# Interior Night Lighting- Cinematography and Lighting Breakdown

Welcome back, guys. I hope you had a great holiday. Today, I want to talk about how I lit this scene.
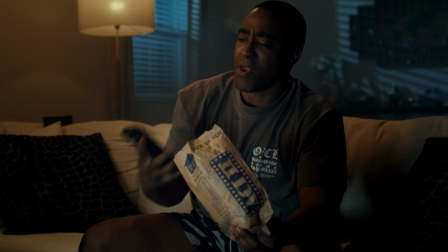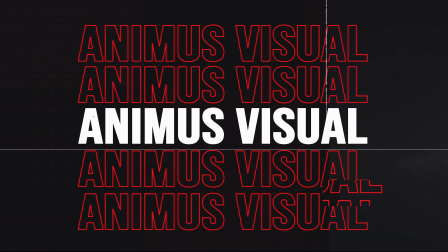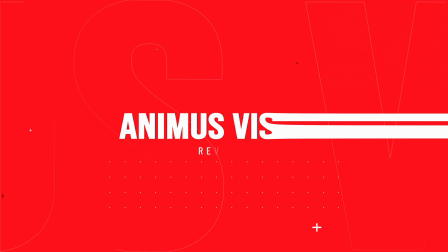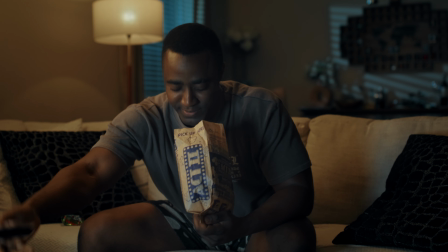21s
Alright, so for this scene, my motivation was trying to do an interior nighttime look like a Netflix show.
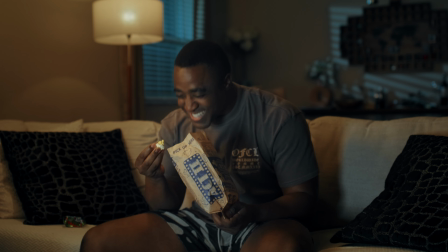27s
I did want to try a new technique of bounce and diffuse and basically attempt to get a softer wrap. Normally for this type of shot, we might go for a large softbox source on a point light, but I wanted to try something different and see if there was other ways to create a similar shot. Alright guys, to start off with, I want to go over the gear that I used to light this scene. Obviously you could use different gear in order to get a similar look, but this is what I used on this very specific shoot.
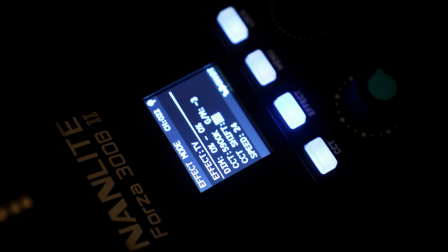58s
I used a nanlite 300 bicolor Mark II, so it does have green and magenta adjustment, which is super useful and you'll see why.
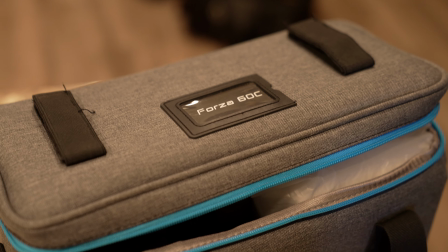66s
A nanlite 60B Mark II, which is also bicolor. A nanlite 60C, which is an RGB light that is 60 watts.
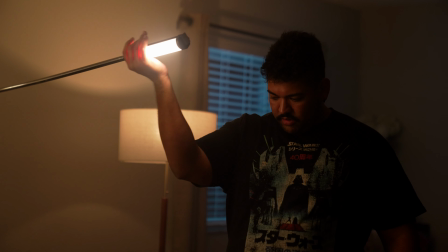74s
I also used a nanlite 6C Mark II, which is a 1-foot version of the Pavo tubes,
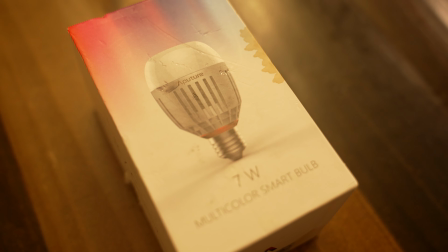80s
battery operated and also RGB. And then lastly, again, I used a aputure B7C bulb as a practical light.
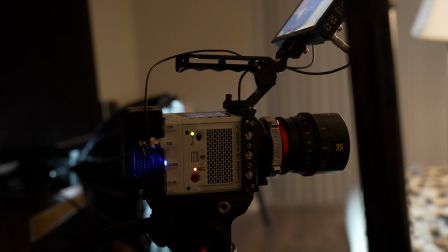88s
In addition, I also used my red KOMODO X paired with Meike PL lenses that are full frame.
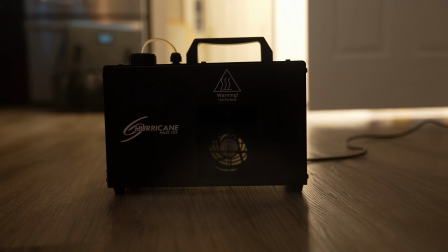94s
They come in super handy and look really great. And lastly, we used a haze machine to give the shot a little bit of atmosphere.
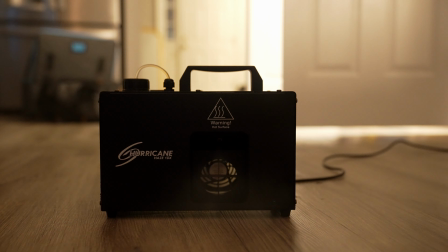101s
That said, let's go ahead and get into the breakdown.
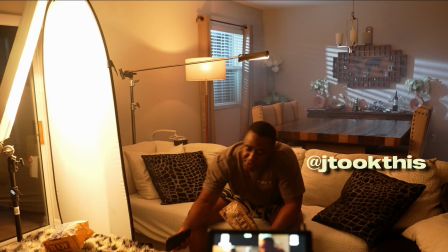106s
As you can see from this wide shot, it has many of the lights that we used in the frame, so it'd be a good time to break down exactly what each one was doing. So to start off with, all the way in the back, we have the nanlite 60C that is creating these moonlight effects.
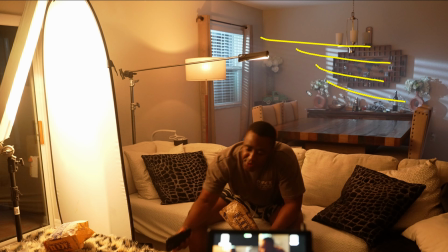122s
It's really just the nanlite 60C with the standard reflector. We went to HSI mode and kind of toned the hue exactly where we want it.
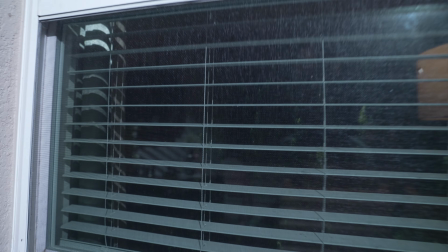131s
Made it super easy to have an app control and be able to take a look inside and tune exactly what color we wanted that moonlight.
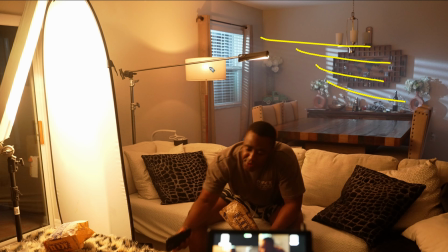138s
Moving forward, we have the aputure B7C in here. So that's going to be our motivated practical that we're going to use to kind of motivate this key light form. We also have the nanlite 6C Mark II up here.
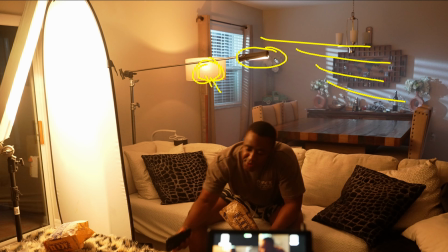152s
I use a little bit of gaff tape to kind of just skirt off the sides here to try to narrow that down. Normally you'd have like a grid for the tube to kind of just highlight exactly where you want it, but the gaff tape thing kind of works every so often.
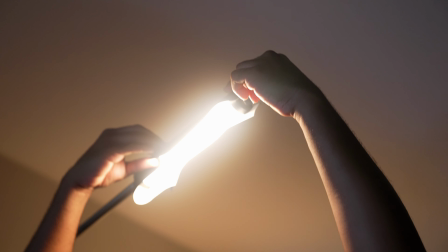167s
We kind of just taped a little sliver to edge him out a little bit using a little bit of a hair light and kind of again motivating off of that practical bulb in the back.
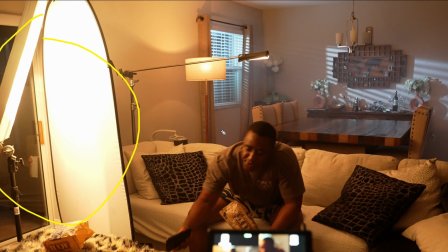178s
In addition, you'll see here, this is what we had for our key, which is a pseudo book light, if you will.
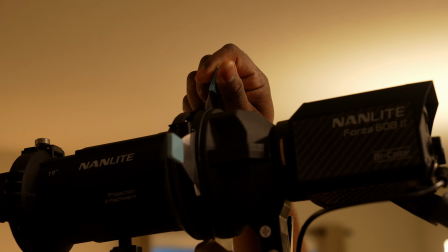185s
This is where we had our nanlite 60B Mark II through a
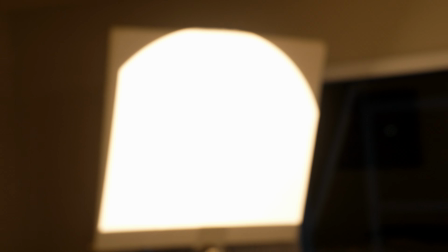190s
spotlight mount that was being bounced directly into this 4x4 foam core.
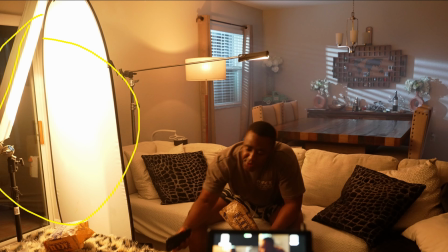195s
This is on a Quacker clamp here on a small stand and bounced through a 5-in-1 internal diffusion.
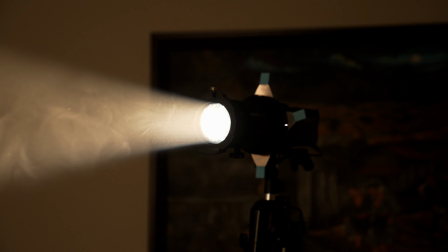203s
So that is basically a bounce and a diffusion, which makes your light super soft and adds a lot of wrap.
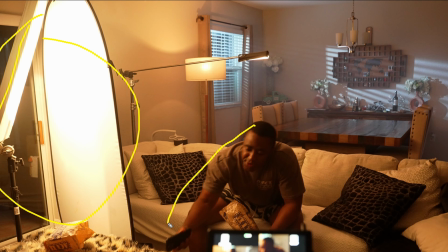209s
And that's what we basically use to kind of provide this very, very soft light as a key. Again, 3200 Kelvin, just like the lamp, which is the motivating factor here for our key light.
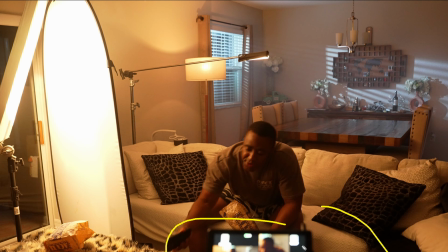225s
And then you can see here we have our port keys BM7DS, which has a dual display and basically can show you what it
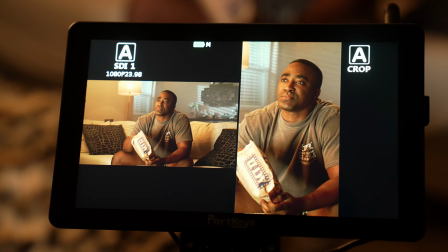233s
looks like when it's in horizontal as well as vertical mode. Comes in super handy for when you're cropping in to a 9x16 shot out of a wide or horizontal frame.